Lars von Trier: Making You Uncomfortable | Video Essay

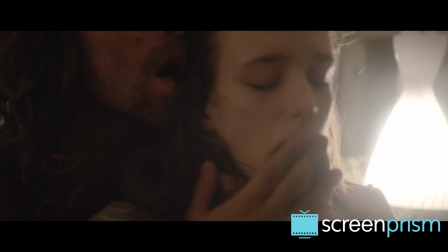4:11 You want to look away, but you can't. Same thing with Nymphomaniac, where it is deliberately challenging your idea of sexuality on film.
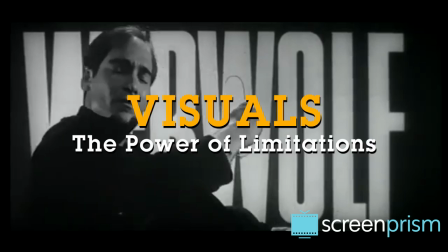4:20 And Dancer in the Dark, where he seems to be tormenting the character. He's also happy to make himself uncomfortable as a filmmaker.
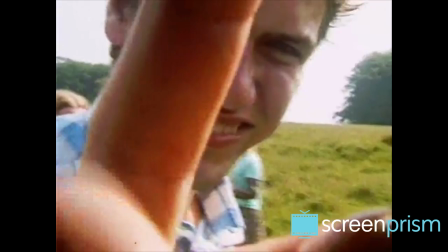4:29 He's constantly exploring the power of limitations. We talked about this, you know, having control or giving away control. If you have some limitations when you work like these rules or like other things, you are forced to use your imagination.
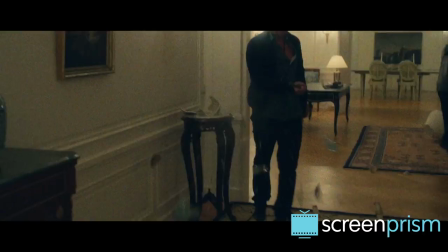4:46 Von Trier's visual style likewise underlines this feeling of discomfort and immediacy.
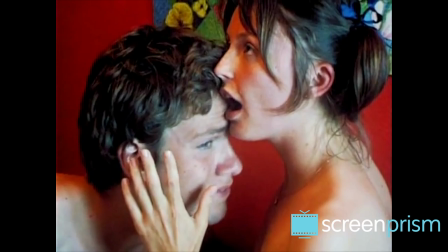4:51 His style is wrapped up in his past as co-founder of the Dogma 95 movement.
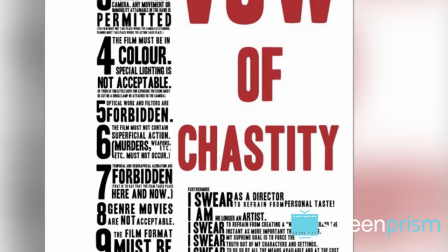4:55 He and director Thomas Vinterberg started that movement to reject common Hollywood cliches and production standards,
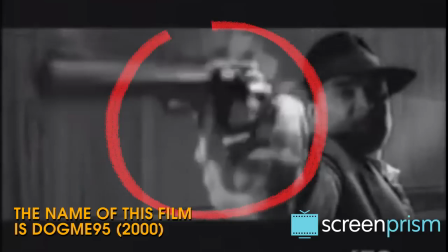5:02 vowing to make movies using almost nothing artificial at all, including lights, dollies, or even genre plot devices like guns or a crime.
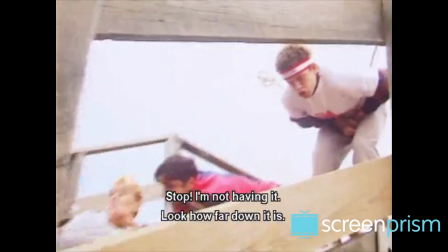5:10 Following Vinterberg's Festin, The Idiots in 1998, was the second Dogma film produced.
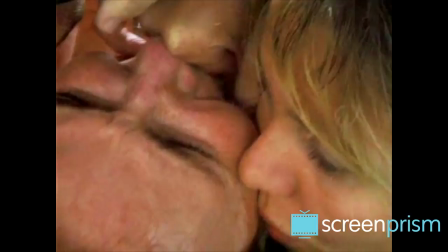5:16 So Lars von Trier's biggest influence on world filmmaking is being part of the Dogma movement, or starting the Dogma movement with Thomas Vinterberg. So restrictions we often think of as obstacles. For Von Trier, what Dogma says is everything that you confront as an artist is an opportunity to be creative. And it's also anti-Hollywood. He's basically saying Hollywood is a system of storytelling conventions and encouraging people to think in other ways,
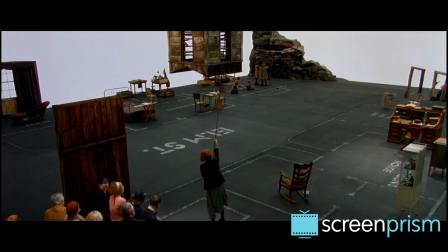5:42 think outside of them, and use your inherent creativity as a filmmaker to come up with solutions to these restrictions.
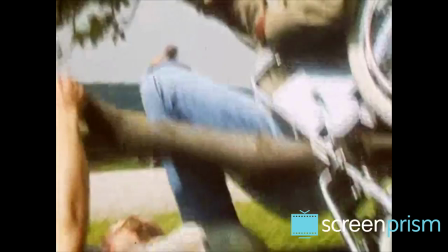5:49 Limiting himself this way might not result in the best possible film. it certainly won't result in the most perfect film.
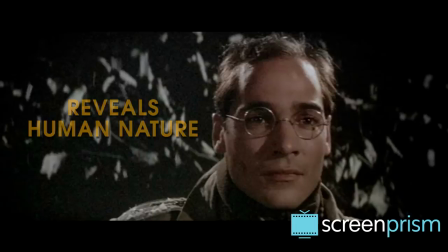5:55 Yet for him, it will yield the most interesting film, the most illuminating experiment that reveals something,
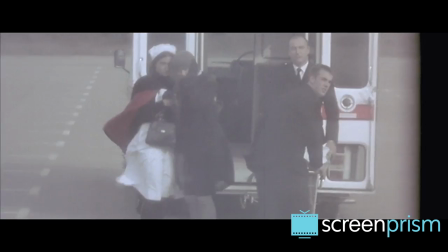6:02 both about human nature and about the power of the film medium itself. Von Trier is still all about the handheld camera and unobtrusive natural lighting.
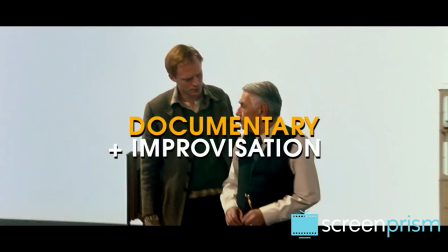6:10 His stripped-down visuals feel as if anyone with a camera might just walk into a room and film this, almost like a documentary meets an improvisation.
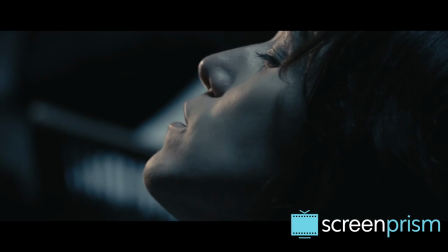6:19 And this combination of a doc-improv feel underlines his relationship to truth.
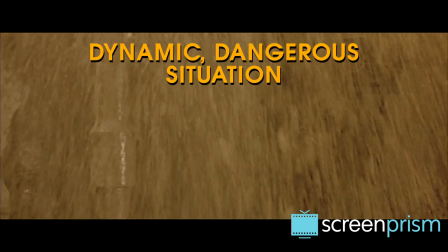6:24 He's seeking to capture a truth by putting a camera into a dynamic, slightly dangerous situation and seeing what's revealed. I think so many films today have the dogma look to them.
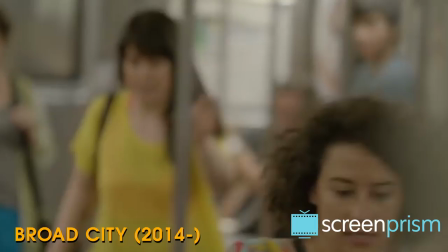6:34 I think that the idea of the restless moving camera is something that comes from the dogma tradition or the dogma movement. Derek St. Francis' Blue Valentine is a kind of like a dogma film in the way that it seems sort of haphazard and its construction seems like very arbitrary. and there doesn't seem to be real like a rigorous approach to composition but what it has instead is the dogma approach trying to get the truth emotional truth out of the scenes and have the actors be invested in that performance and so their solution to having a
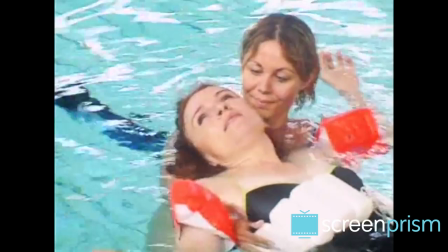7:06 very low-budget film is to insist on authenticity and Lars von Trier's influence is often prompting other directors to seek that kind of authenticity.
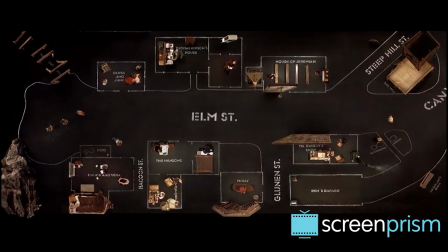7:14 Meanwhile interplaying with this naturalism, he also introduces gestures of artifice and stylization into some of his films.
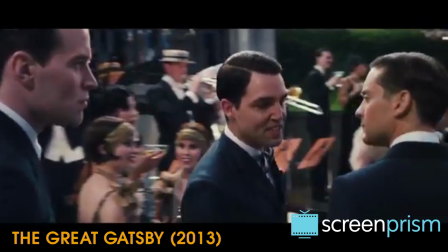7:22 For example, look at Dogville, which is set up like a high school production of Our Town. Seeing a movie that looks beautiful is a comfort to us.
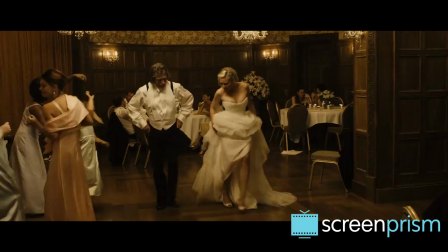7:30 But by making his movie look this way, Von Trier is refusing us this comfort.
What star is that?
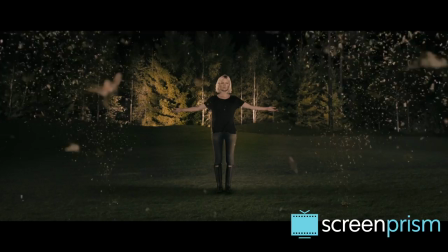7:37 Melancholia, too, while it's generally filmed in a dogma style, opens with a highly stylized sequence that evokes a painting,
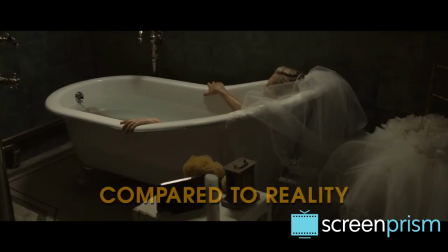7:44 making us think about how melancholy may appear beautiful when seen from an artful distance,
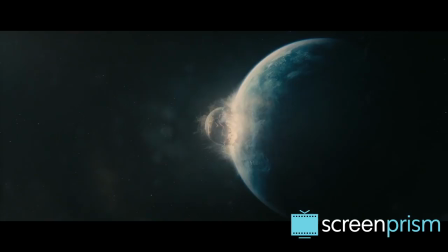7:49 compared to the actual reality of depression that we're about to see.
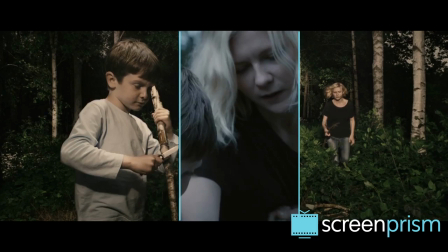7:53 The opening, like an introduction to an opera, introduces the film's leitmotifs and expresses in a few images what we're about to see in the drama.
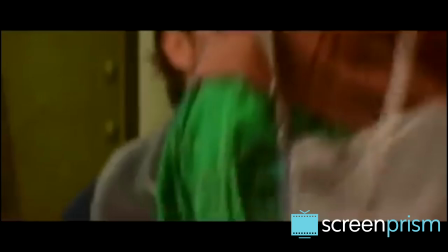8:02 Dancer in the Dark uses jump cuts not unlike the French New Wave,
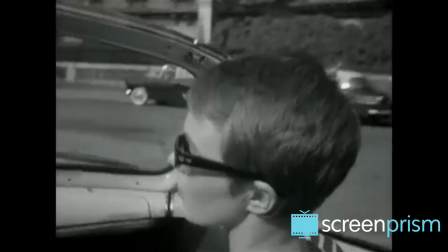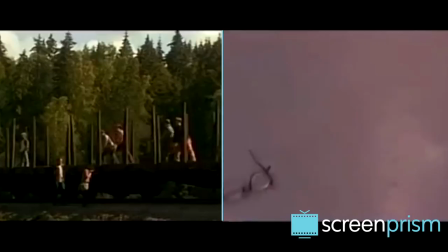8:11 and it plays with color changes and camera changes to designate the musical parts in the real world of the film.
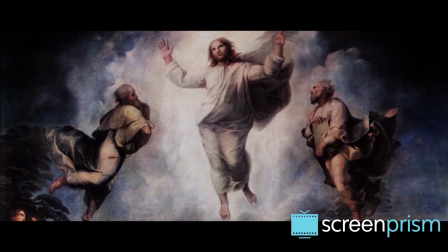8:18 But he often reserves these stylized parts for a key sequence,
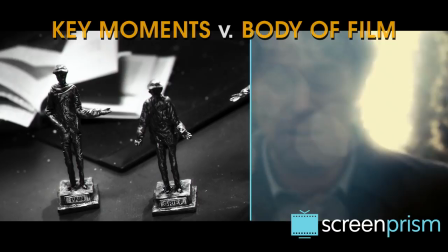8:22 a key moment, or something that he wants to emphasize, in contrast to the main body of the film.
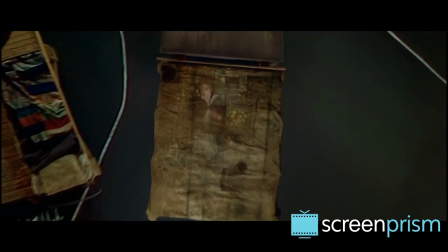8:28 And near the ending of Dogville, this change to the shot of Nicole Kidman among apples,
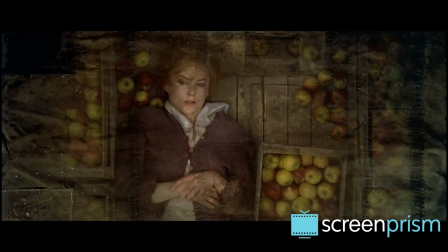8:32 which might be a very normal shot in another film, gives us an almost radical feeling of relief. His films are described often as metacinematic.
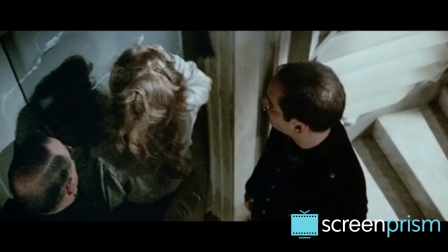8:41 They're about the artist's role in society and the artist's role in the world, and they're also about the nature of filmmaking itself.
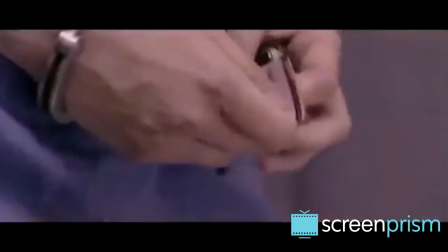8:48 His films often have these kinds of structures where you're very conscious of the structures, and you have The Dancer in the Dark,
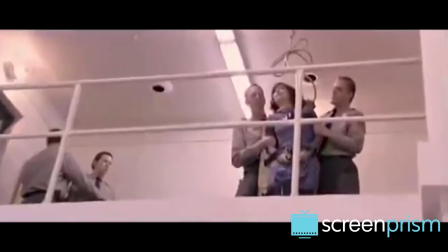8:54 a musical that's supposed to be happy and upbeat, and it's the most despairing, depressing musical ever made.
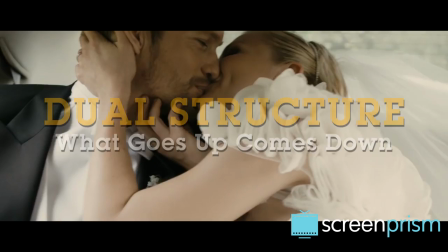9:00 And the idea is to make you think about filmmaking, to make you think about what happens in a typical movie, and to give you something else.
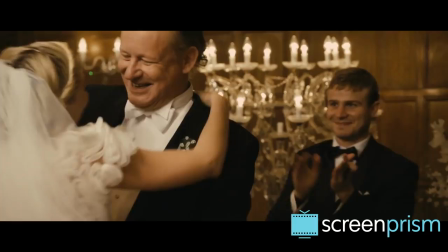9:08 Von Trier's films often follow a general structure of exhilaration and intellectual seduction that's followed by a downfall,
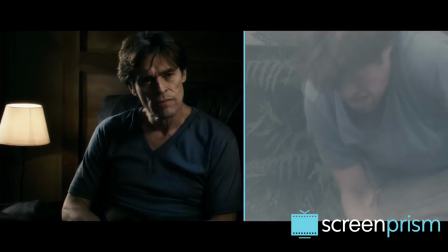9:15 an exposing of the ugly truth or the downside of the ideas he's presented more appealingly at the start.
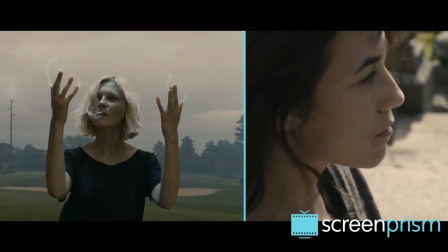9:21 Many of his films have this dual structure. Melancholia has two parts.
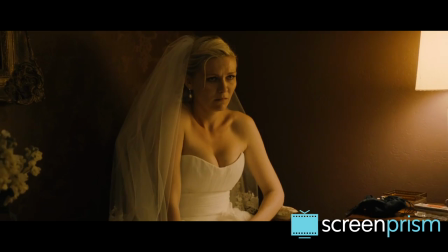9:25 In the first, Justine, played by Kirsten Dunst, is a bride attempting to commit to a happy life,
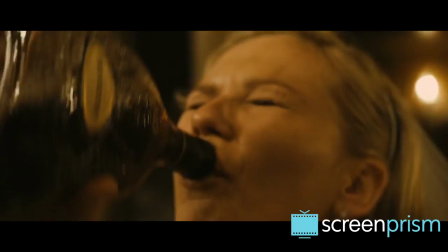9:31 but finding by the end of the wedding night that her self-destructive depression can't be contained.
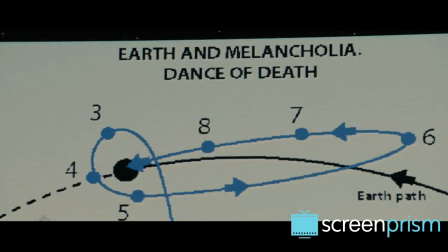9:36 In the second part, this depression has fully taken over her, yet as the end of the world nears, society's assumptions about depression are reversed.
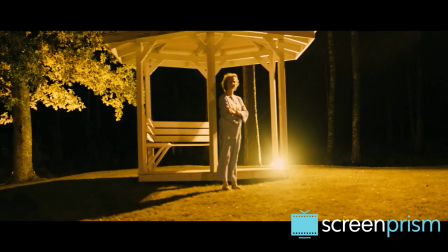9:44 The thesis of the film is that depressed people are better equipped for apocalypse because, having previously imagined catastrophe and disaster, they can accept and deal with the reality.
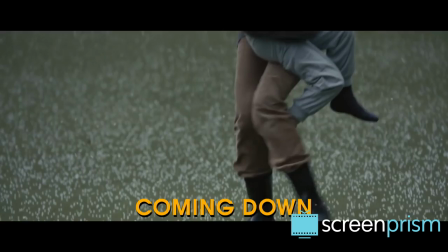9:54 Thus, while the second part of the film is a coming down, it's also a reversal and a release.
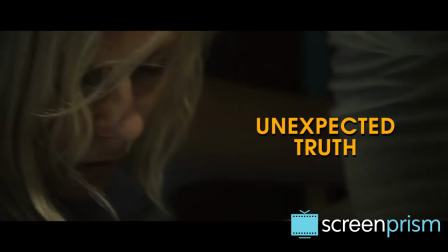10:00 Once we've overcome the false truth of the first part, the idea that she should defeat her depression and be happy with her husband,
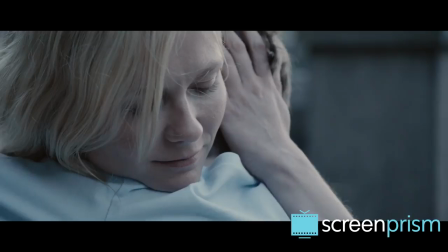10:06 we find another unexpected truth, that while her depression makes her terrible to those around her in everyday life,
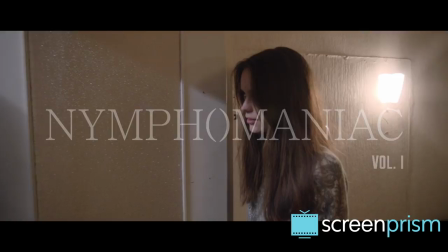10:13 it also helps her guide her family through the end of days. In Nymphomaniac, the two parts are even separated into two distinct movies or volumes.
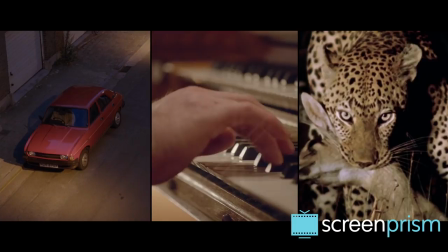10:21 The first corresponds to the nymph, and the second to the mania of Joe's obsession with sex.
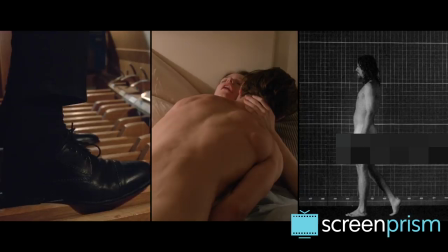10:27 Nymphomaniac Vol. 1 is fun and funny. The viewer might enjoy seeing the character behave a little wild and against social norms,
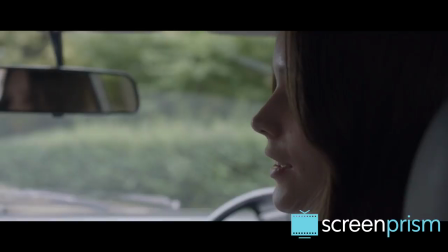10:34 and like the man who's listening to her story in the movie, we don't quite yet understand why she views herself as such a terrible person.
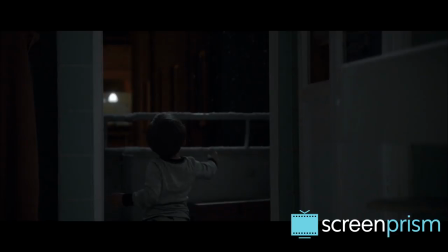10:41 But by Vol. 2, as we see her extreme masochistic behavior, her abandoning of her child,
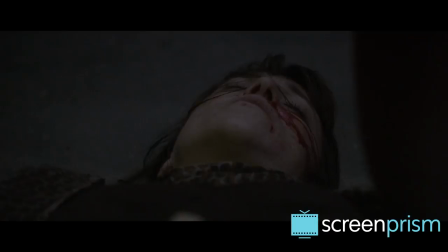10:46 and her deteriorating body, It becomes so challenging that many might consider it unwatchable, and it might inspire resentment or backlash from us.
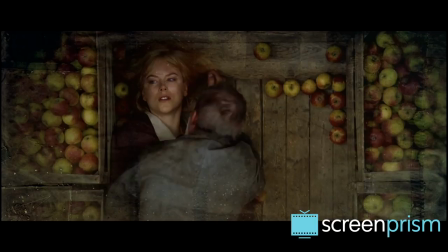10:57 The ending of Dogville is so effective because Nicole Kidman's character undergoes a complete 180 that reveals who she really was all along.
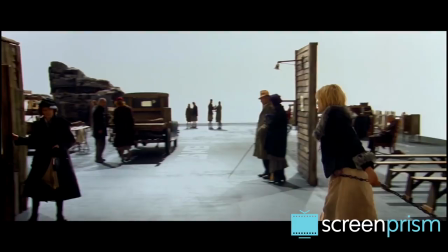11:06 She's been taking the town's escalating abuse, seeming a martyr whose generous kindness has been punished with inhumane cruelty.
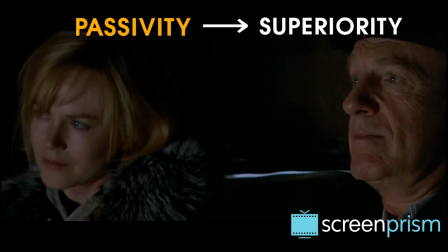11:13 But her father tells her that her passivity is actually a kind of superiority.
So I'm arrogant.
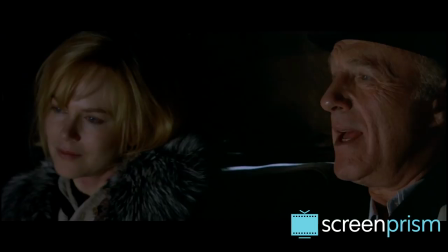11:20 I'm arrogant because I forgive people. Oh, my God. Can't you see how condescending you are when you say that?
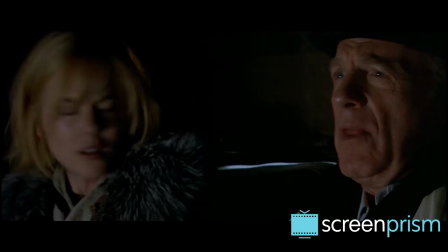11:29 I mean, you have this preconceived notion that nobody, listen,
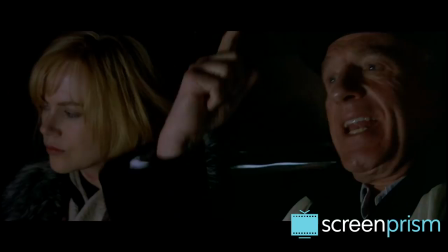11:35 that nobody can't possibly attain the same high ethical standards as you, so you exonerate them.
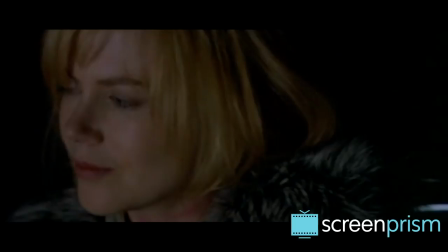11:42 I cannot, I cannot think of anything more arrogant than that.
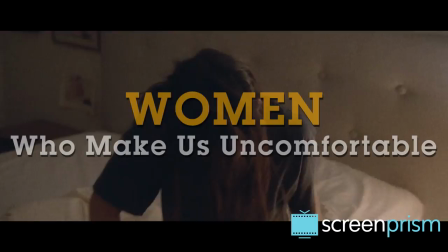11:47 you forgive others with excuses that you would never in the world permit for yourself."
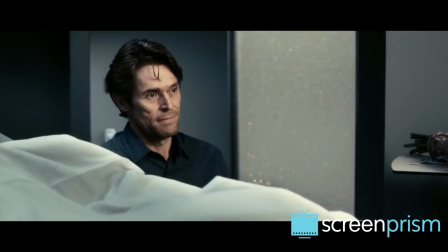11:54 Von Trier also deals a lot with a scorned, fallen, or unstable woman,
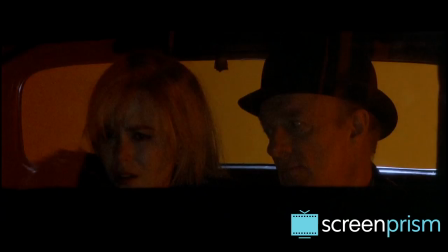11:58 and he's stoking the flames, challenging us to judge or disapprove of these women.
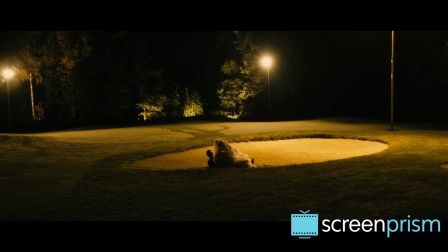12:04 He puts us in a very tough position by making them guilty of the behaviors that society most condemns, especially in women.
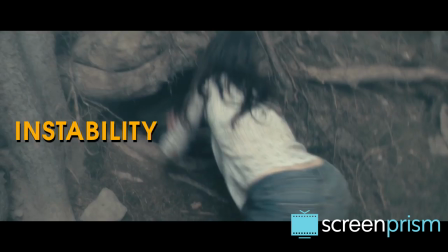12:11 Child endangerment, sexual infidelity and promiscuity, instability, unhappiness, or even simple rudeness.